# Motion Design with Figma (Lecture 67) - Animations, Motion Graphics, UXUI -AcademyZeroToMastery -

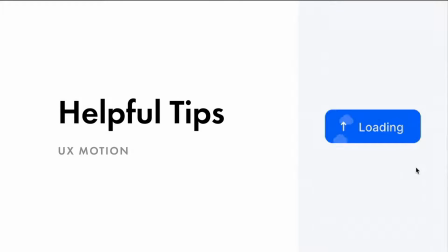[0:00]
Hey everyone, and welcome back. Now, what I want to talk about are some tips that you should definitely look into when thinking about how you plan to use UX motion in your designs. Now, these are things that I always recommend to people, and some of you may know some of these tips, some of them may seem like common sense,
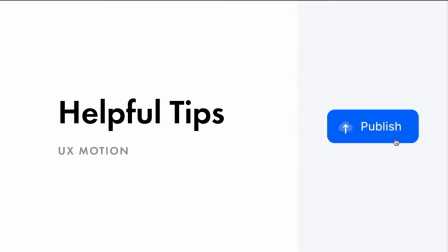[0:19]
but it's always great to just have this as a reminder for what you should be doing, or at least thinking about when you're trying to create, different types of interactions.
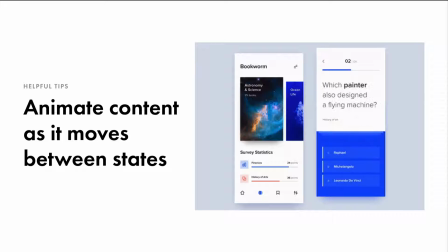[0:29]
So let's jump right in. The first tip that I like to say is animate content as it moves between different types of states. A good animation fades the content in and out from one state to another. But a really great animation shows continuity in a transition by making the context move between.
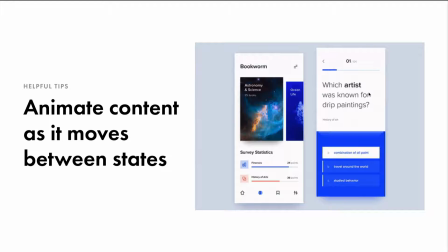[0:49]
So if we see in this kind of this little form here, we're seeing that content kind of slide in, fade and slide nicely. If this were to just kind of appear, it'd be pretty abrupt for our users. So we want to make content kind of move nicely between states.
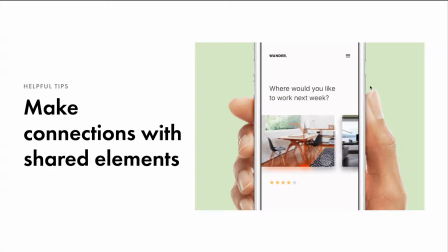[1:08]
Let's take a look at our next tip. Make connections with shared elements.
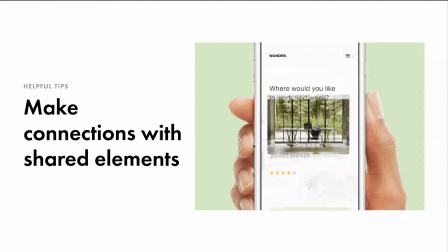[1:14]
Now, this one is pretty important as well.
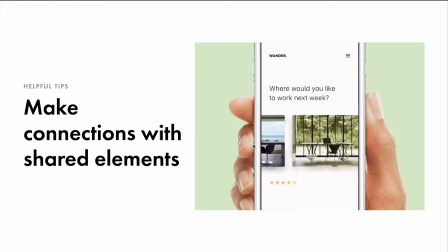[1:17]
Using especially like the masking design principle, dolly and zoom principle, like using these kind of principles together could really help,
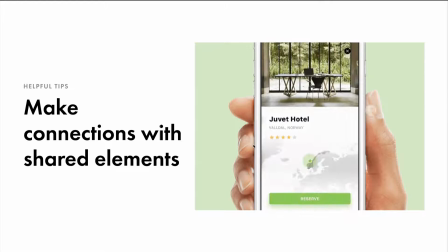[1:24]
especially with this tip, make those shared elements have a deep rooted connection.
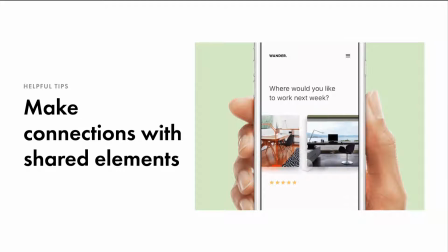[1:29]
If we take a look at this card here, when the user clicks it, we don't want to go to an entirely new screen. I mean, we are on a new screen, but we don't want the user to kind of think that. We want the user to think that they're seamlessly moving through this type of narrative. So creating that type of,
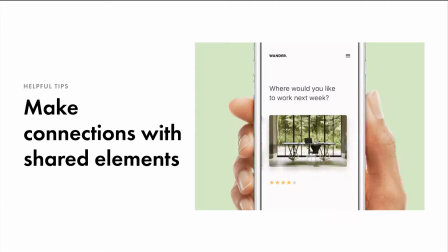[1:45]
shared connection where the image expands much more really helps the user, move through that interaction. The great animation really establishes a connection between two states by animating the shared content.
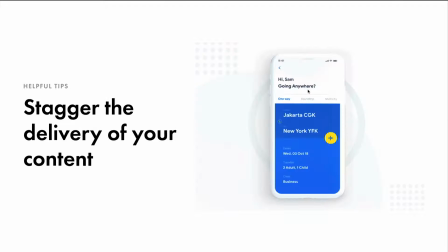[1:59]
In this case, the image. Try staggering the delivery of your content.
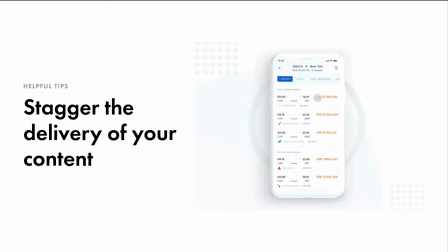[2:06]
I know we talked about this a little bit when we were going through the motion design principles,
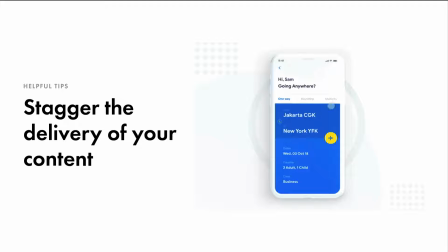[2:11]
but a really good animation quickly staggers the appearance of each group or element.
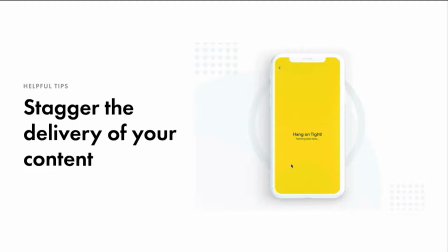[2:16]
It really helps you to kind of understand the type of elements you can interact with, maybe even establish some sort of hierarchy between what can be interacted with. But we'll see this right here after this kind of loads. When they've loaded the navigation at the top and then staggered the delivery of the flights below,
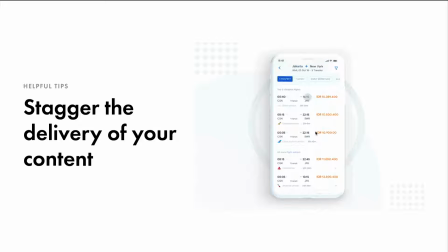[2:35]
it really helps understand that, okay, these two things are separate. And it really helps the user kind of interact or understand what they should be interacting with.
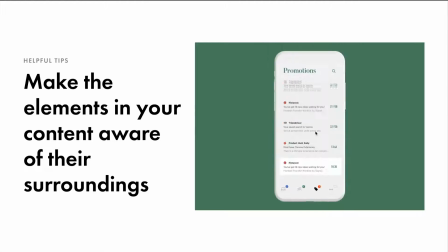[2:46]
Make the elements in your content aware of their surroundings.
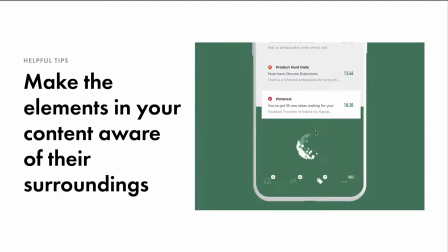[2:52]
Just like in the real world, and this is kind of like, again, with skeuomorphic behavior,
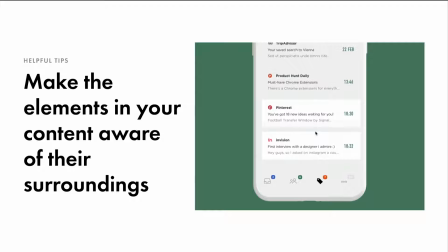[2:57]
users are so used to one object affecting another. If I touch this block, the block moves.
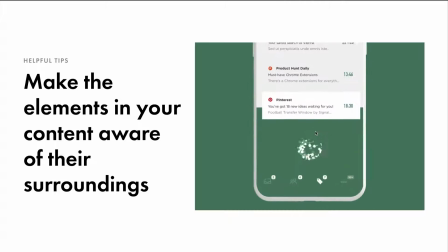[3:05]
Or if I put another block on top of whatever I'm carrying, the stack gets higher.
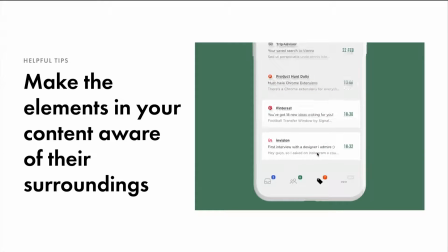[3:12]
And the same kind of applies for things like this over here, where we have that loader and it affects all the different pieces or cards above it.
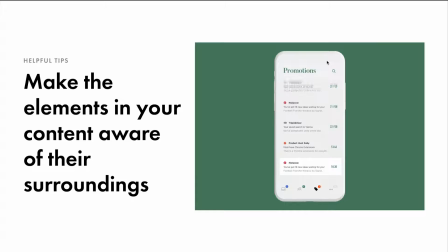[3:20]
That really helps the user understand how that content works together.
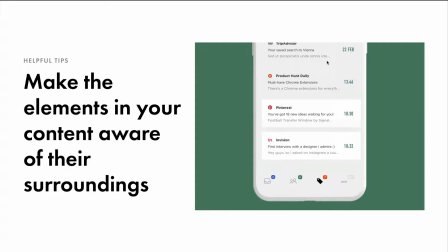[3:25]
It really does a good job of,
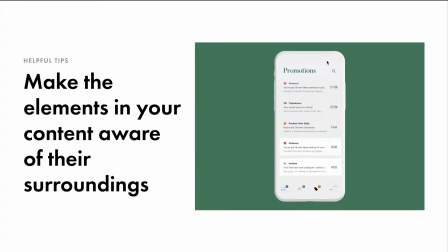[3:29]
showing the elements and how they get affected by their surroundings and how they could change based off of what's happening on the screen.
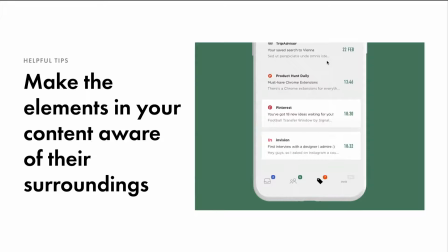[3:37]
So once again, it connects that mental model, and it also allows your 2D design or your 2D application kind of,
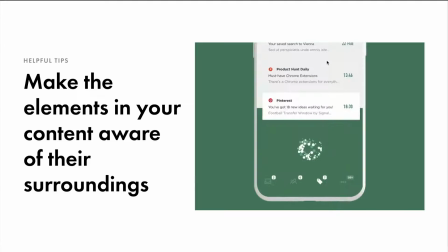[3:46]
a little bit break the mold as to what users may expect from it. And, it kind of provides a little bit of dimensionality.
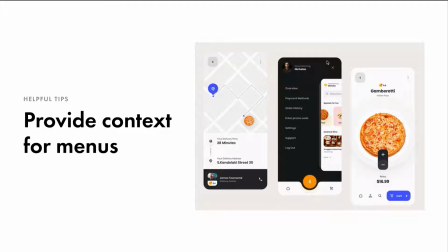[3:55]
Provide context for menus. Now, this is another big one. Sometimes I see menus and they're okay, but they show like content appearing from the direction of the button that opened them, right? Like an example is this navigation. They'll just kind of pop out quickly.